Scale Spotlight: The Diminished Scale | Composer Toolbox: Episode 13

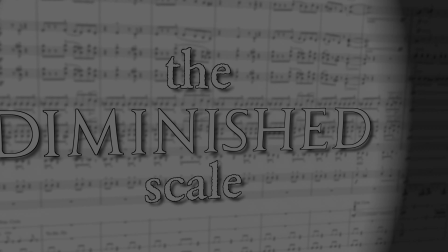(0:00)
The diminished scale. I've come to find that it is one of the most widely used scales in film scoring.
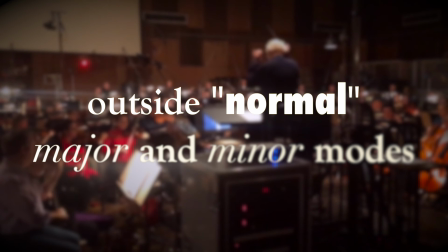(0:06)
It's a scale outside of the normal major and minor modes that can create a lot of
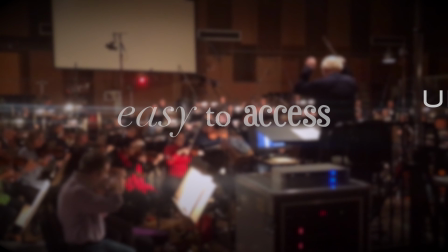(0:10)
tension and unrest while still being incredibly easy to access and use.
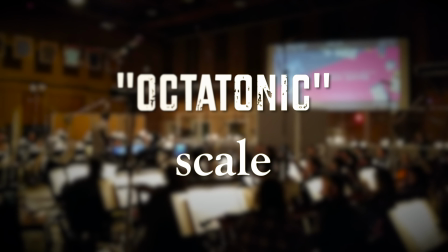(0:16)
This scale, also known as an octatonic scale, is a symmetrical scale that consists of alternating whole and half steps.
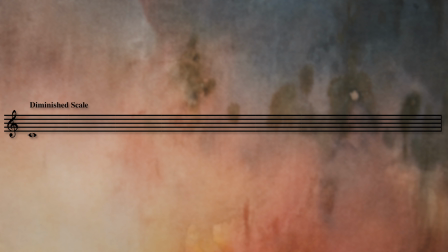(0:25)
In other words, the entire scale goes like this: whole, half, whole, half, whole, half, whole, etc., etc.
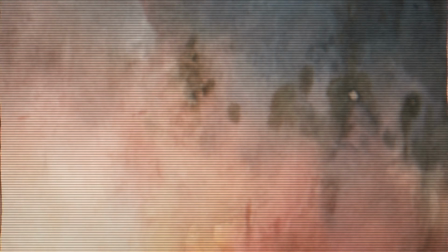(0:37)
But because we can start with a whole step instead of a half step and vice versa, there are two forms of the diminished scale.
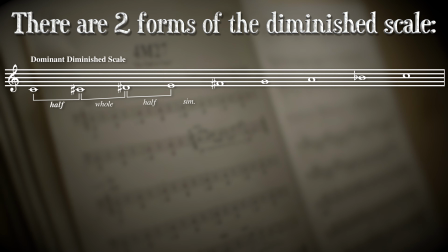(0:45)
The first is called a dominant diminished scale, which starts with a half step and alternates from there,
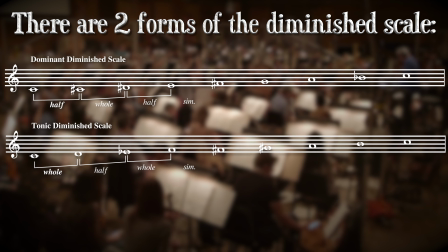(0:51)
and the second is called a tonic diminished scale, which starts with a whole step and alternates from there.
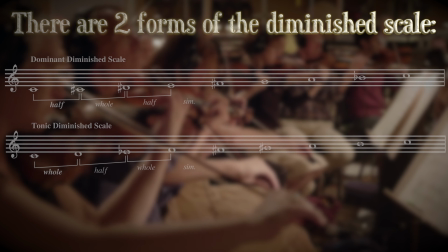(0:58)
But for the sake of clarity in my reductions and in this video, I generally just refer to the occurrence of a diminished scale as simply that,
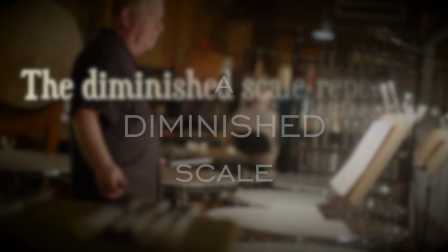(1:06)
a diminished scale, because the diminished scale repeats itself every minor third.
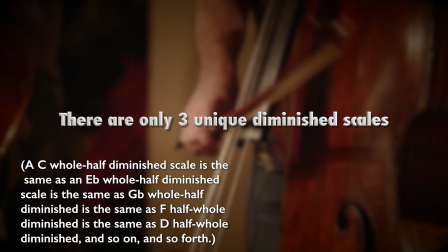(1:14)
This is why there are only 3 unique diminished scales, and why I generally don't differentiate between the two forms.
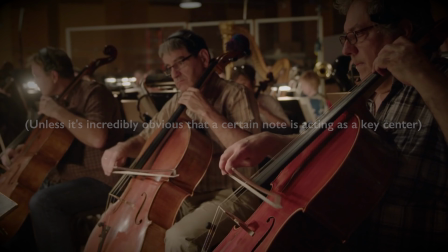(1:22)
Now, although this scale has a deep root in jazz improvisation, and probably why it's found very often in John Williams' writing,
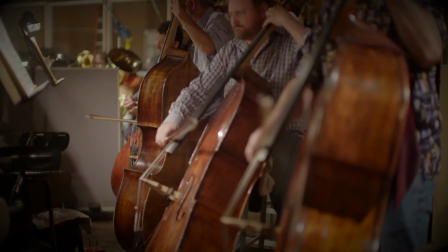(1:28)
it's found a lot of use in movie scenes of unease or high suspense.
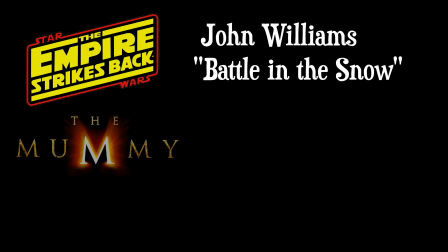(1:34)
So let's take 3 examples from 3 different movies from 3 different composers and see how they've used this scale.
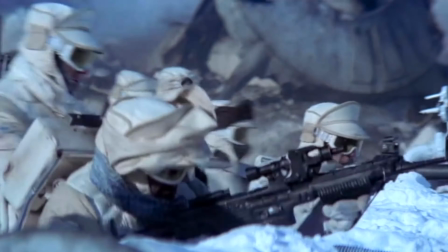(1:42)
The first, one that I'm sure many of you are very familiar with, is the Battle of Hoth sequence, written by John Williams.
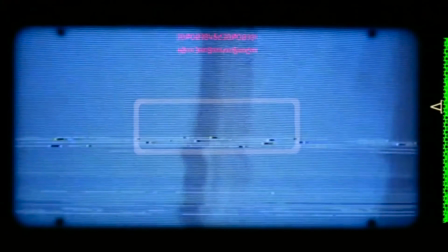(1:49)
These cues are absolutely littered with references to the diminished scale.
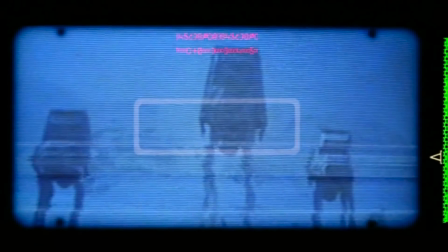(1:53)
You can first hear it here at the beginning of the cue in the piano.
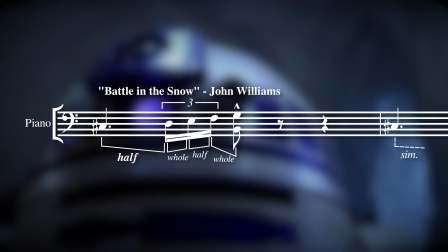(2:02)
If we take a closer look here, we can see the diminished pattern loud and clear.
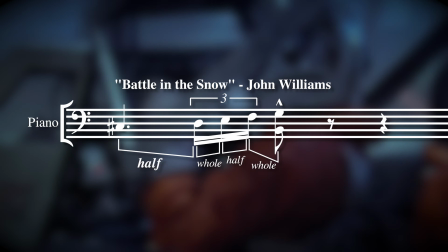(2:08)
And since this motif is persistent throughout the whole cue, it helps create a ton of suspense for this awesome battle sequence.
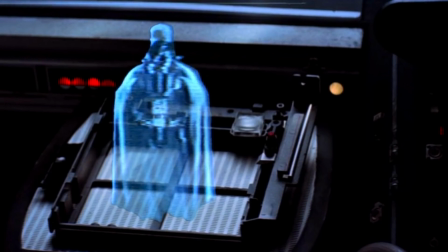(2:17)
Another great use of the diminished scale is these string clusters.
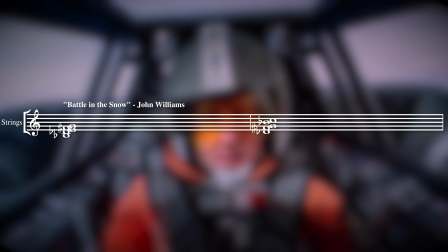(2:26)
It's not as obvious that these are from the diminished scale, but if we spread the notes out here, it becomes much more apparent.
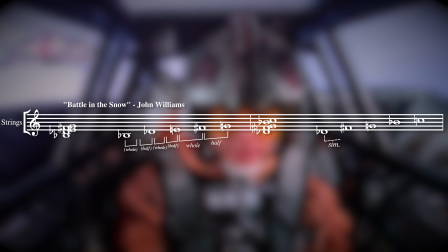(2:35)
And although Williams skips a note in the scale here and there, that diminished sound is super apparent.
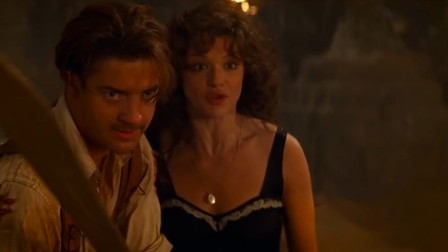(2:43)
But moving on, the next example comes from The Mummy, a slightly less well-known film,
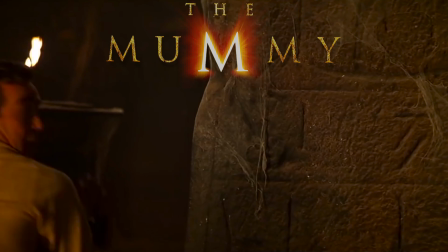(2:49)
but one that features a great score by a great composer, Jerry Goldsmith.
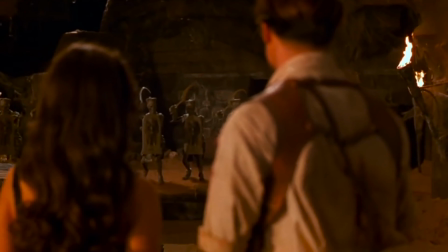(2:55)
Specifically, he uses the diminished scale for a slightly different effect in this scene while still being in an action setting.
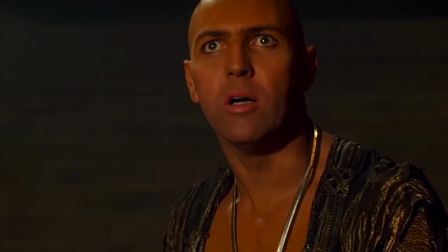(3:01)
Unlike The Empire Strikes Back, this film contained a lot more humor in the midst of its really dark undertones.
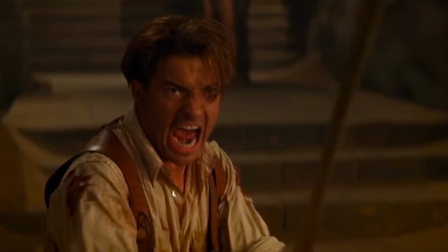(3:08)
After the use of the scale under some dialogue,
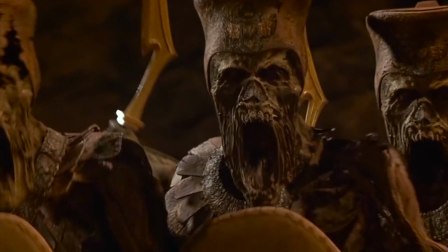(3:11)
the scale is used for a very long extended period of time as our protagonists run and scurry about.
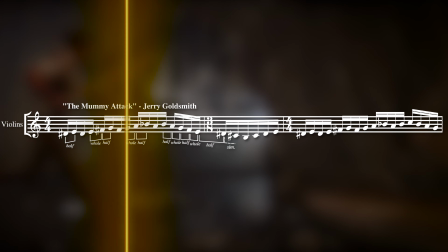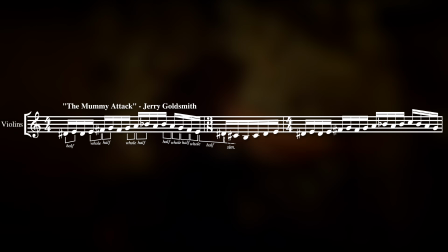(3:24)
The effect here is a little bit different from Hoth, as it's a little bit more literal with what's happening on screen.
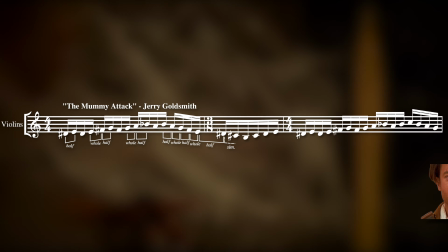(3:31)
Brendan Fraser runs, so the music, using a diminished scale, runs along with him.
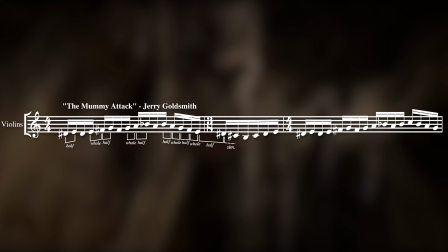(3:36)
It seems a little more comedic this way, while still being able to build tension.
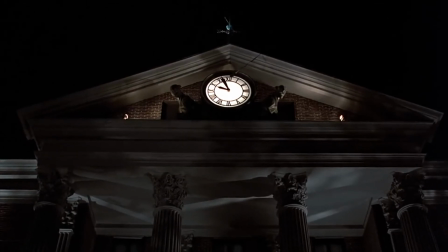(3:42)
But the last example comes from the climactic sequence from Back to the Future, written by Alan Silvestri.
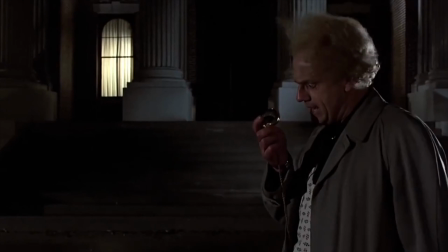(3:50)
Now, this film is an enormous lesson in the diminished scale, as it's literally a defining feature of the score as a whole.
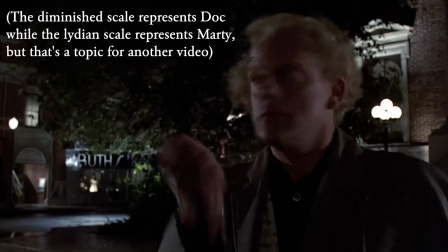(3:57)
It's used extensively throughout the entire sequence to build tension, starting off here.